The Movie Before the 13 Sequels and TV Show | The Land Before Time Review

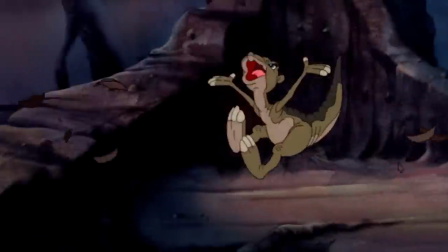(8:14)
They still needed to make room to have these animated characters be, well, animated characters.
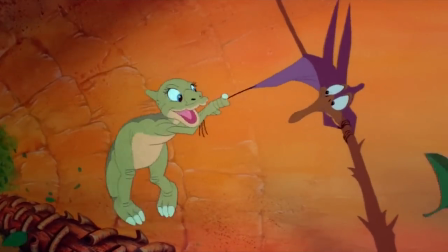(8:20)
This is where the visuals play a significant part as much as the score in the emotional core.
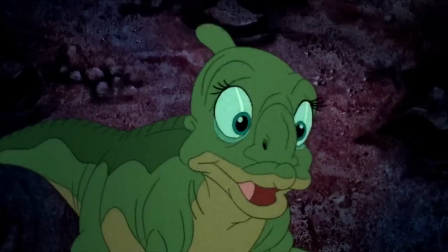(8:27)
Along with the prehistoric appearance, their expressions are meant to be easily readable as possible,
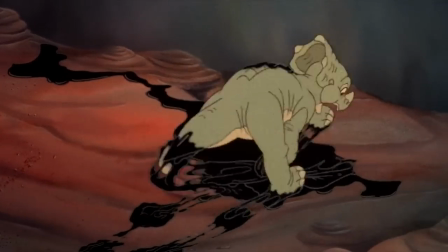(8:32)
never hiding how they feel and proudly displaying their personalities, allowing the mood to leave a stronger impact to the audience.
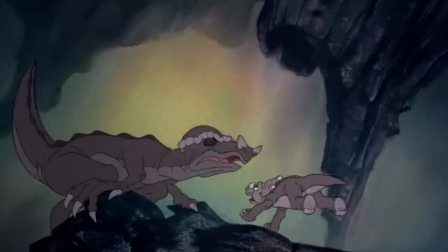(8:40)
This also works greatly on the action scenes. Much like in real life, the dangers they face can happen in a snap, and when they show up,
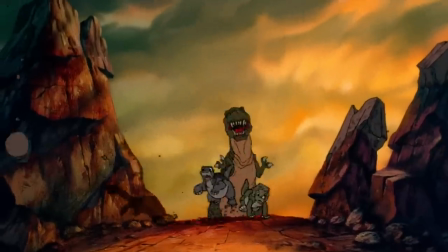(8:49)
the pacing gets an immediate rush and takes advantage of the film's large scale to highlight the risks in contrast to the children's size.
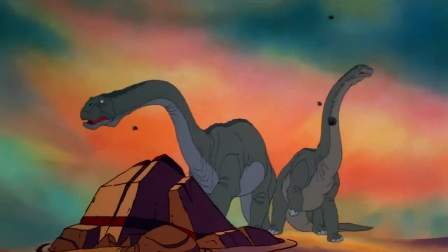(8:58)
Not to mention how it makes the most out of the effects to present how the environment is an
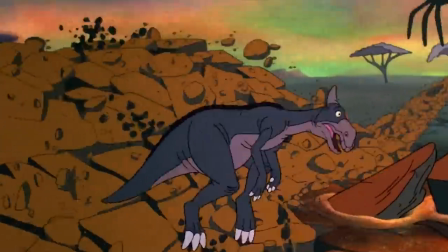(9:03)
essential part of the action that could also be a serious obstacle for the cast.
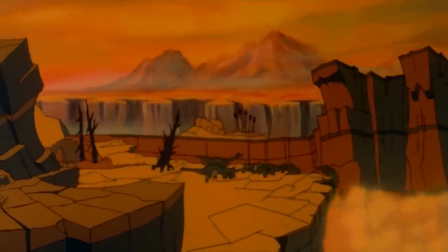(9:07)
From being stuck in the middle of an earthshake to running away from the jaws of a sharp tooth.
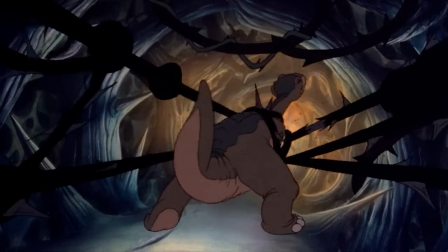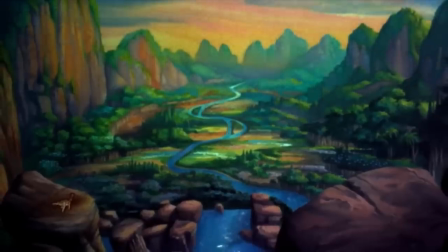(9:20)
With its natural depiction of the prehistoric world, it's another example of the master craftsmanship of Don Bluth and his team.
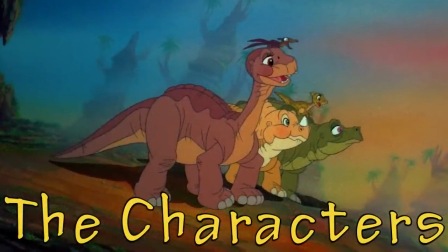(9:32)
The characters. Here's an interesting trivia about the film.
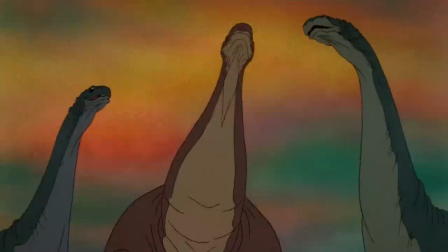(9:37)
Originally, the dinosaurs were not supposed to talk at all.
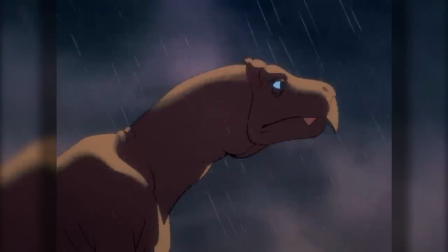(9:41)
In fact, they wanted to make something that would be like a feature-length version of Fantasia's The Rite of Spring.
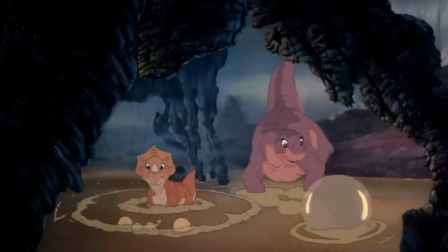(9:48)
However, it was later decided that they wanted kids to be their main target audience and eventually added the voice actors.
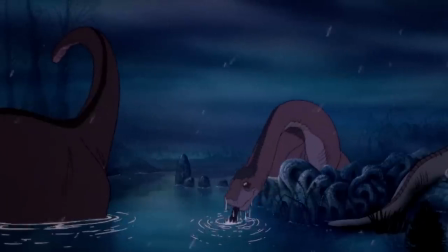(9:55)
This original vision is notable at the start of the movie,
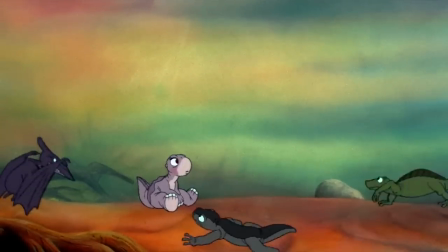(9:59)
where you don't see anyone talking on screen with their mouths moving to make the words until around 7.5 minutes in.
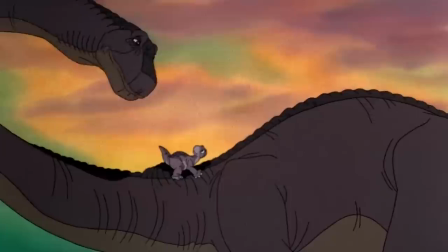(10:07) Now, you be careful, my little foot.
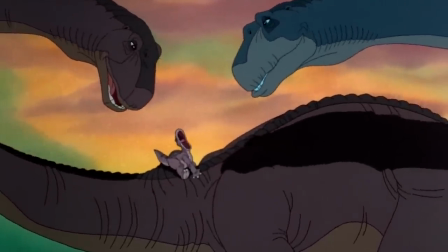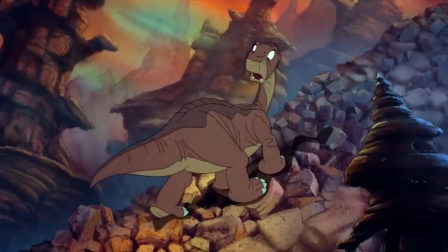(10:16)
With that said, as it supplies simple writing with a short running time,
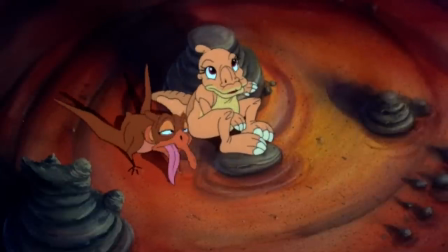(10:21)
this is not the kind of picture where you'd find complex characters.
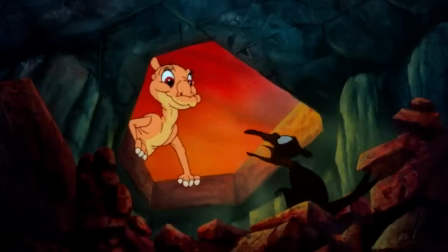(10:26)
Yes, they have their own personalities, but the film doesn't have time to flesh them out individually to present their depth,
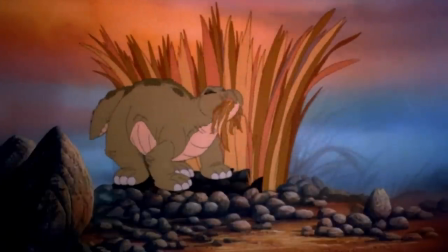(10:33)
and instead, they are as easily describable as their mission of finding their new home.
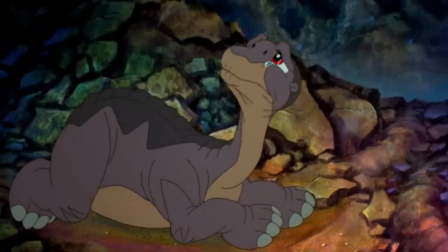(10:39)
Littlefoot has to deal with the grief of losing his mother and the burden of loneliness as he is the most determined to find the Great Valley.
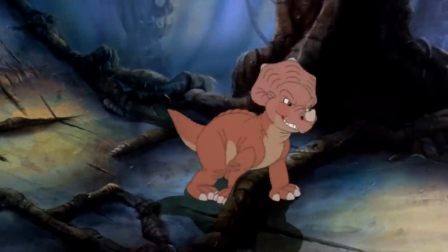(10:46)
Sarah is the most stubborn of the group as she slowly learns that her pride as a fearless three-horn is more of a problem than an asset.
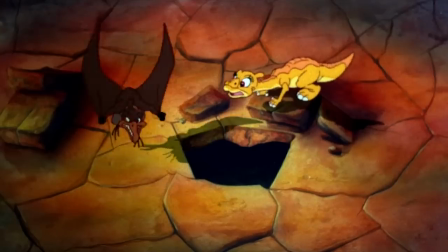(10:54)
Ducky is the playful optimist. Petrie is the hyperactive comic relief that's trying to fly.
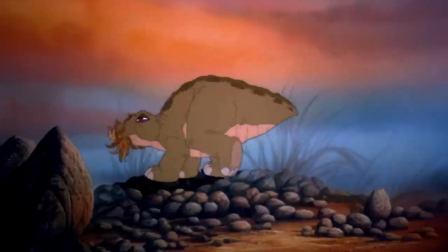(11:00)
And Spike is the mute and laid-back member whose top priority is to eat.
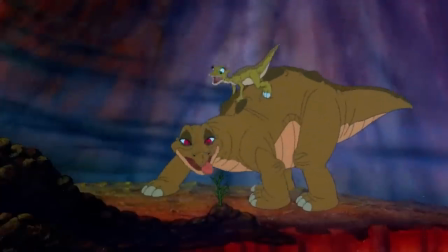(11:05) Spike!
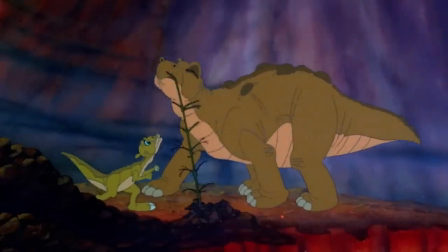(11:09) Spike, do not stop! We must stay together!
For the most part, that's all there is to them.
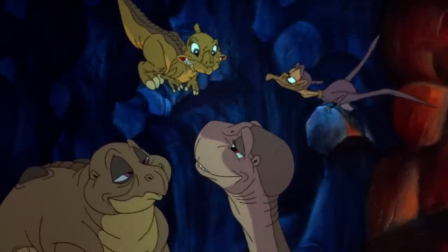(11:17)
However, they all have one thing in common that does explain their behavior and help enhance the feature to make them more likable.
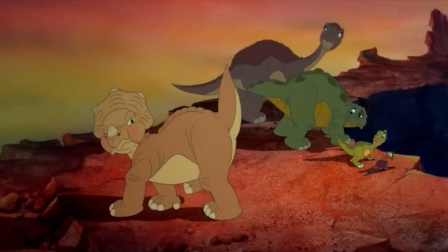(11:25)
Their lives have just begun and are thrown into this virtually impossible mission of navigating on their own to find their families and their new home.
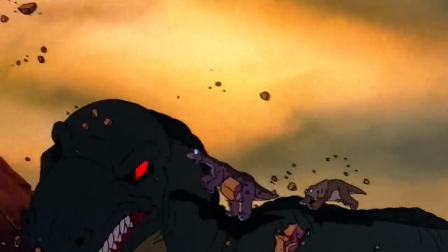(11:34)
The fact that they are children highlights their vulnerability as they go through obstacles that even adult dinosaurs don't often pass through.
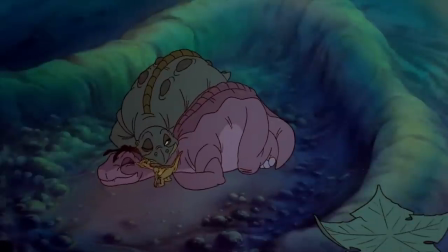(11:43)
The only thing they got throughout this journey is each other,
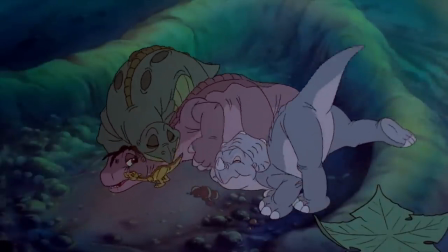(11:47)
which may break their own laws of the land, but it's their best option to survive.
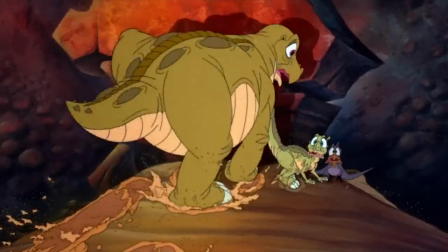(11:52)
And while there can be conflicts amongst each other, especially between Littlefoot and Sarah,
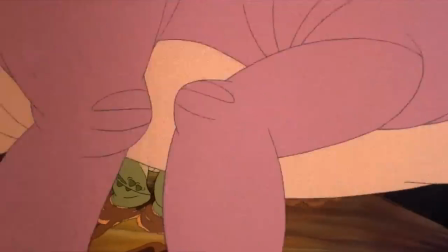(11:57)
their flaws like their stubbornness and arrogance are attributed to their young age.
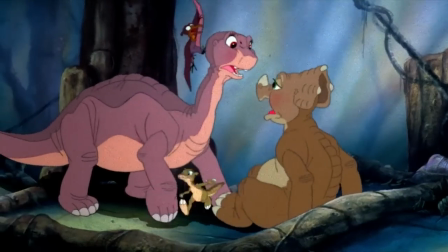(12:02)
What the movie did best with its characters is to make the main cast feel like they are children,
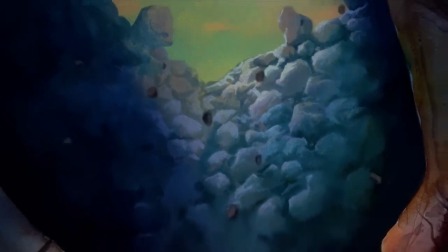(12:08)
and their behavior is what sells that they're technically too young to go through this, but nature left them with no options.
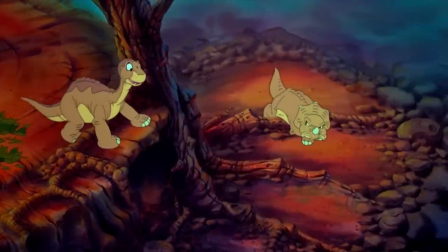(12:16)
And it does help that most of the voices are from kids who actually do a solid job in their performance.